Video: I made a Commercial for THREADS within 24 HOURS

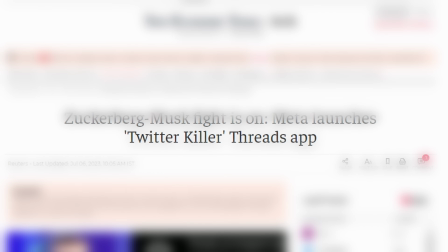It's been about a week since Meta launched its two-day competitor called Threads and it is taking over the internet.
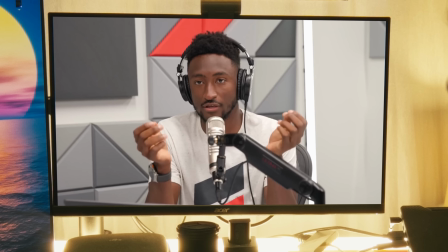Threads. Threads. Threads. Threads. Currently using Threads, I have the app on it.
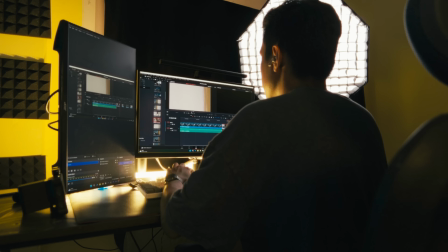And that's when it clicked in my head when I put my filmmaking and editing skills to the test and create a spec app for Threads. It's 1.20, we still haven't shot any scene, we are still setting up the lighting. To make things interesting, we are going to be doing it all within 24 hours. It is currently 10.05 am and I have a lot of sound designing to do. I don't know if I'll be able to make it in time. Now I can surely create an ad but to create a good ad and that too within 24 hours, we need a good plan.
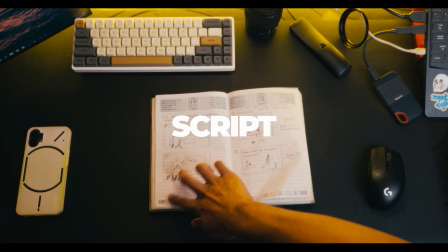Let me quickly run you through the entire storyboard script or whatever the heck this is. The concept is very simple.
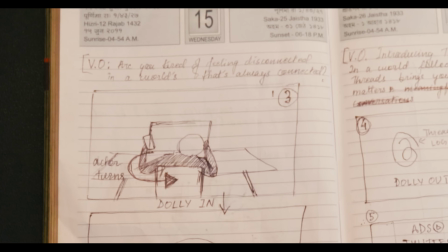The protagonist is miserable in the beginning and he is pointlessly scrolling through his phone.
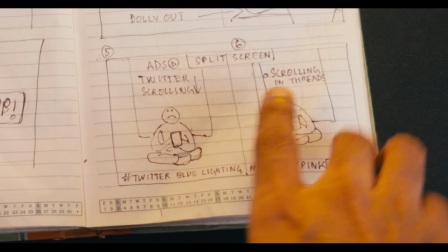Then he finds stress and his life basically changes. He connects with like-minded individuals and makes meaningful connections.
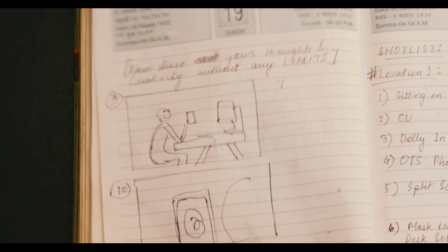He starts to find social media interesting again and we are going to add a voiceover to make it more clear. Now that the planning was done, it was time for us to start the challenge. We are in the studio right now, about to head out to our first location of the shoot. So let's do a transition. So we are at the first location of our shoot and this is the room we are working with. So let's quickly fix the lighting and get right into the first shot. The first bit is very simple. This is the first shot we are going to create.
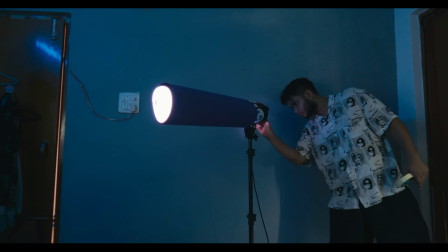But we had to make it visually appealing. But the problem with that is that it takes a lot of time to make things look visually appealing. It's currently 1.20 and we are just done with the lighting and we are about to shoot the first shot three two one action so we tried and tried and tried until we got it right i sound like a rapper right now it's currently 235 and we have only done three shots i
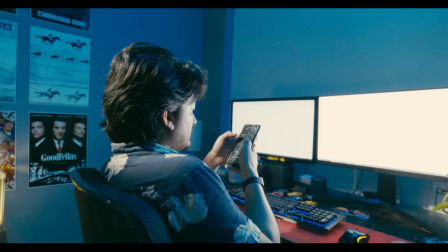also wanted to indirectly imply that the user was using twitter in the beginning and threads towards the end so we had to create two different looks in the same location so how did i do that using lighting yes
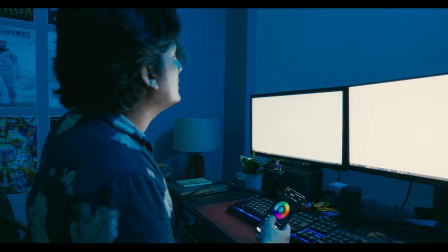twitter blue we use the rgp button like to create a bluish hue in the entire room to signify twitter so we are done with the first few shots and now we are going to change the lighting and get few more shots and we created the warm white look to signify trades so we
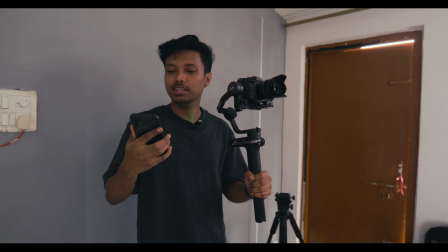are composing the last shot of this scene in this location and it's currently 341 at this point we were done with the starting and
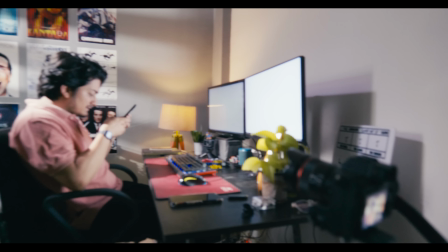the ending scenes but we had the outdoor scenes left and we didn't have a lot of daylight left so basically we rushed this next part and i forgot to turn on the mic yes this happens to the best of us because we all make mistakes as a human right anyways this next bit was shot on the insta360
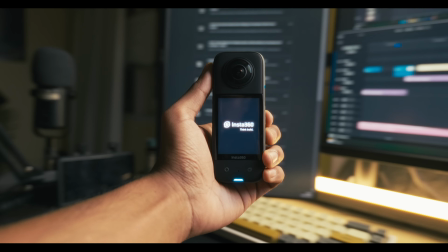x3 because I wanted to experiment and try out the unique perspective this small little camera offers so I made my friends hold this camera
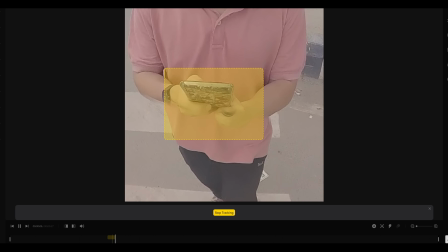along with the phone and walk across the street later on I would edit and track the phone to the center of the screen and I also managed to get
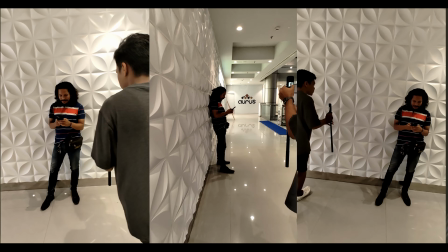a few revolving shots with this camera so basically when edited it would appear as if the camera is rotating and the subject and the background is changing these shots went super smooth because it was quite simple and easy to shoot with this camera but something that was not easy at
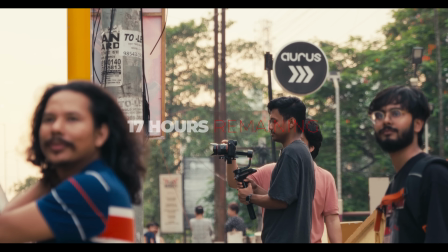all was our next shot basically what we planned is that the camera will follow the first subject and then it will get intersected by the second subject then the camera will follow the second subject until it gets intersected by the third subject and then the camera will follow the third subject and that's it what made it more difficult is the traffic look i don't know about you guys but people here don't really obey the traffic rules we almost got
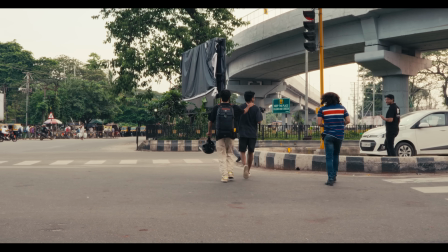hit by a bus when we were attempting to execute this one-shot the cars would completely ignore the zebra crossing and they wouldn't even stop on the signals but we couldn't take no for an
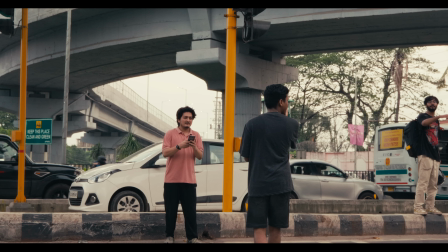answer we had to coordinate our timing and movement to pull this off and after an hour of trials we somehow managed to pull it off but it didn't make it to the final edit in editing there's something called murder your darlings which basically means that if it doesn't fit well with the intention of the edit cut it out.
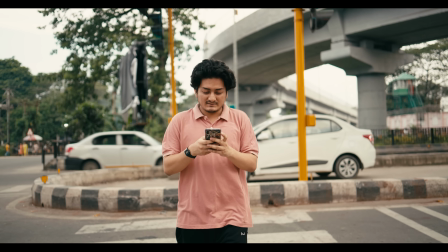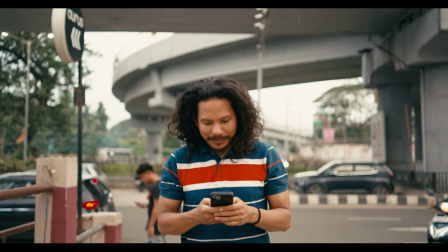So we are back at the studio it's currently 9 12 p.m we are about to back up all the footage and hopefully everything is alright because we don't have any time to reshoot anything even if anything goes wrong we have to fix it in the editing.